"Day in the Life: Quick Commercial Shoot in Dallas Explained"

Yo, what's up? Welcome. What's going on, y'all? We got a quick day today. I should put my seatbelt on. Safety first.
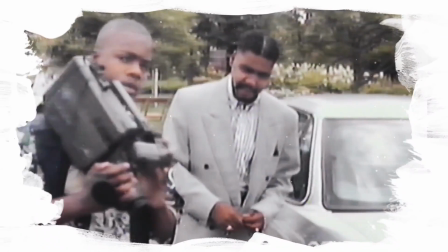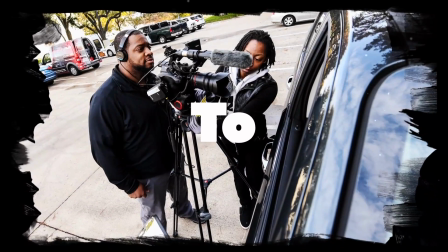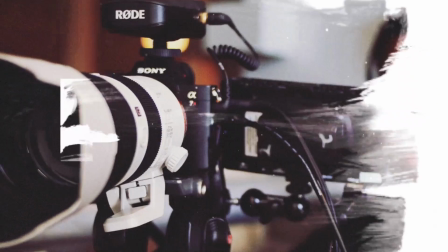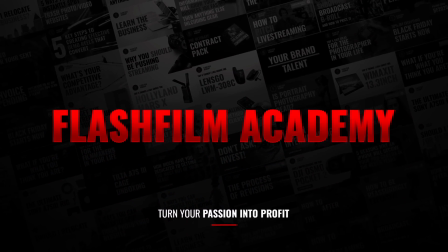We got a shoot today that's fairly simple. It's for a commercial, for a app. More of a, I'm not gonna say it's a commercial. It's more for their website, advertising their app. It's very simple. We're doing no audio. Mostly, it's a voiceover. So we're just shooting the B-roll for the voiceover, and it's fairly straightforward and simple. It should be about 4 hours. No more than 6, and it's pretty much a shot list that we're gonna hit, and that's it, man. It's a small crew size, 2 people today. I know last shoot we did 3, this one we're only doing 2, and it's gonna be real quick and easy. May use a little bit of slider, but that's about it. I told you, oh man, something just shifted around. I told you corporate shots are fairly easy. So, you know, this was a straightforward, easy corporate shoot. And that's that. So make sure you stay tuned. Hit that subscribe button while you're at it. And let's go out here and get it. Let's make the donuts. Bingo. All right, guys, we're getting ready to film. Real quick, me and Ross here. Getting ready to knock out this quick shoot. We're filming a quick commercial. A commercial? Yes, sir. What do you advertise? It's for an app. App? Yeah, it's for a marketing app. Okay. Right now we're doing YouTube, so say hello to everybody on YouTube. You are ahead of the curve.
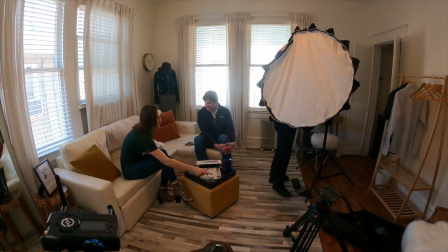2:33 Excellent. Thank you. So after we got harassed, we were setting up in this area, which is pretty decent.
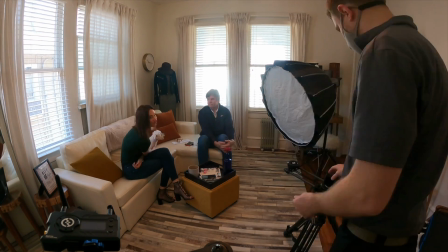2:41 I like areas like this because I have a light coming from 2 places.
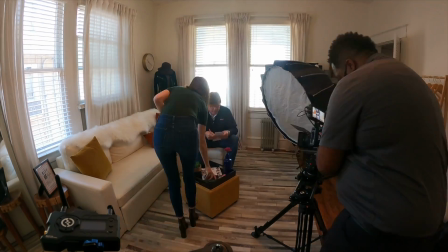2:46 So one will be my fill light and one can be my hair light. And then I can just provide a key light.
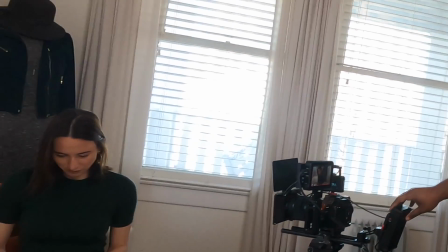2:52 I like to shoot wide open just to give it some depth. I like that shallow depth of field, especially when I use the 30mm f1.2.
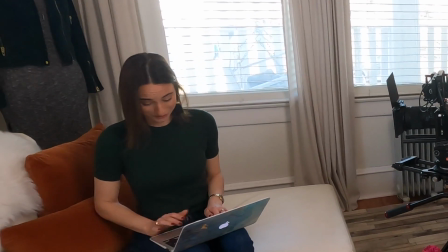3:00 It is my favorite wide angle lens. So I'm going to put an ND filter on it and pull back to give you a beautiful shot.
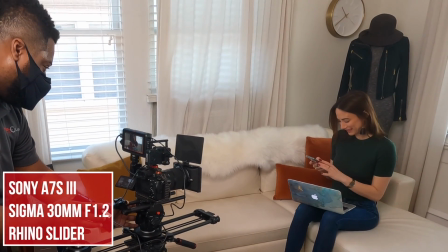3:08 And we just kept working with the client until we got the shots that we needed. Again, my Sigma 30 f1.2 is my favorite lens.
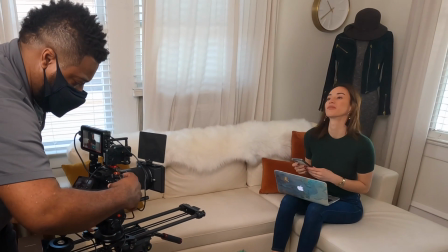3:16 It is so worth it, and it is beautiful on the A7S III. So this is the final shot and how it came out.
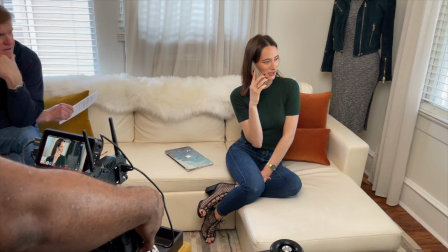3:24 Actually, the actual shot, I was able to pull some more details from that highlight because I didn't overexpose it in the final shot.
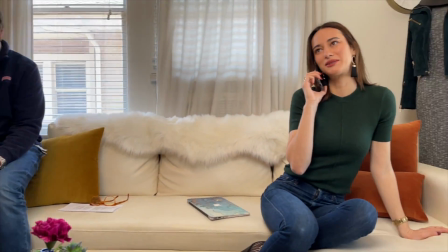3:31 But on this shot where I just grabbed this clip, it may have looked that way, but not necessarily because I exposed for the highlights.
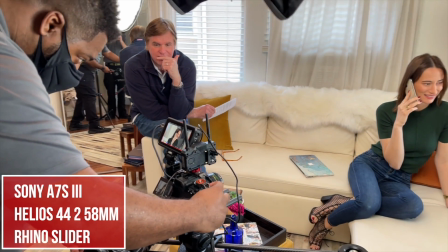3:39 And then I lit it accordingly. And here I'm using the Helios 44.
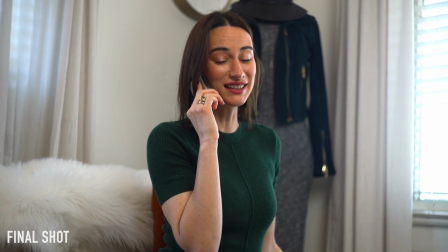3:43 It is a cheap $100 lens that I love. You gotta get one.
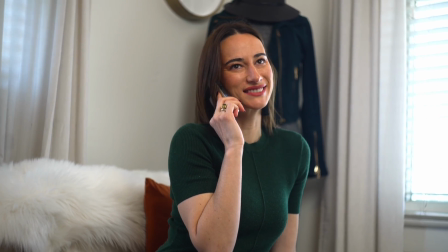3:49 I'll post a link in the description. And it has great bokeh. It's really good. So we're getting ready to wrap.
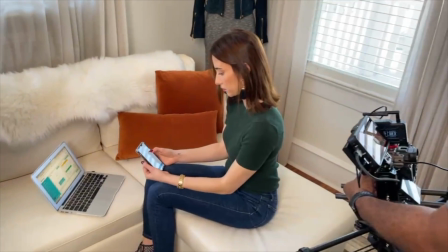3:54 And we're doing some over the shoulder shots because I wanted to show the screen.
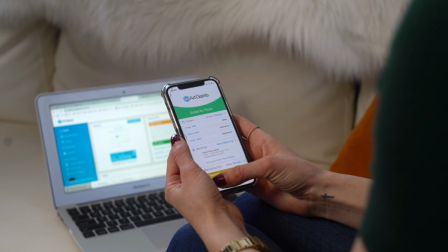3:58 The hardest part about that is making sure you get the shutter speed to a point where there's no flicker, and then do a slide.
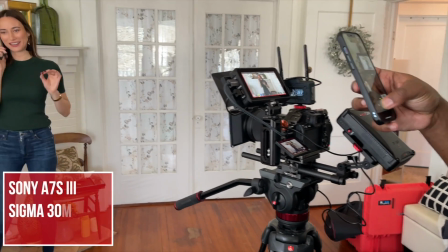4:05 Here we move to a different location. And it's a simple shot. We went back to the 30 f1.2.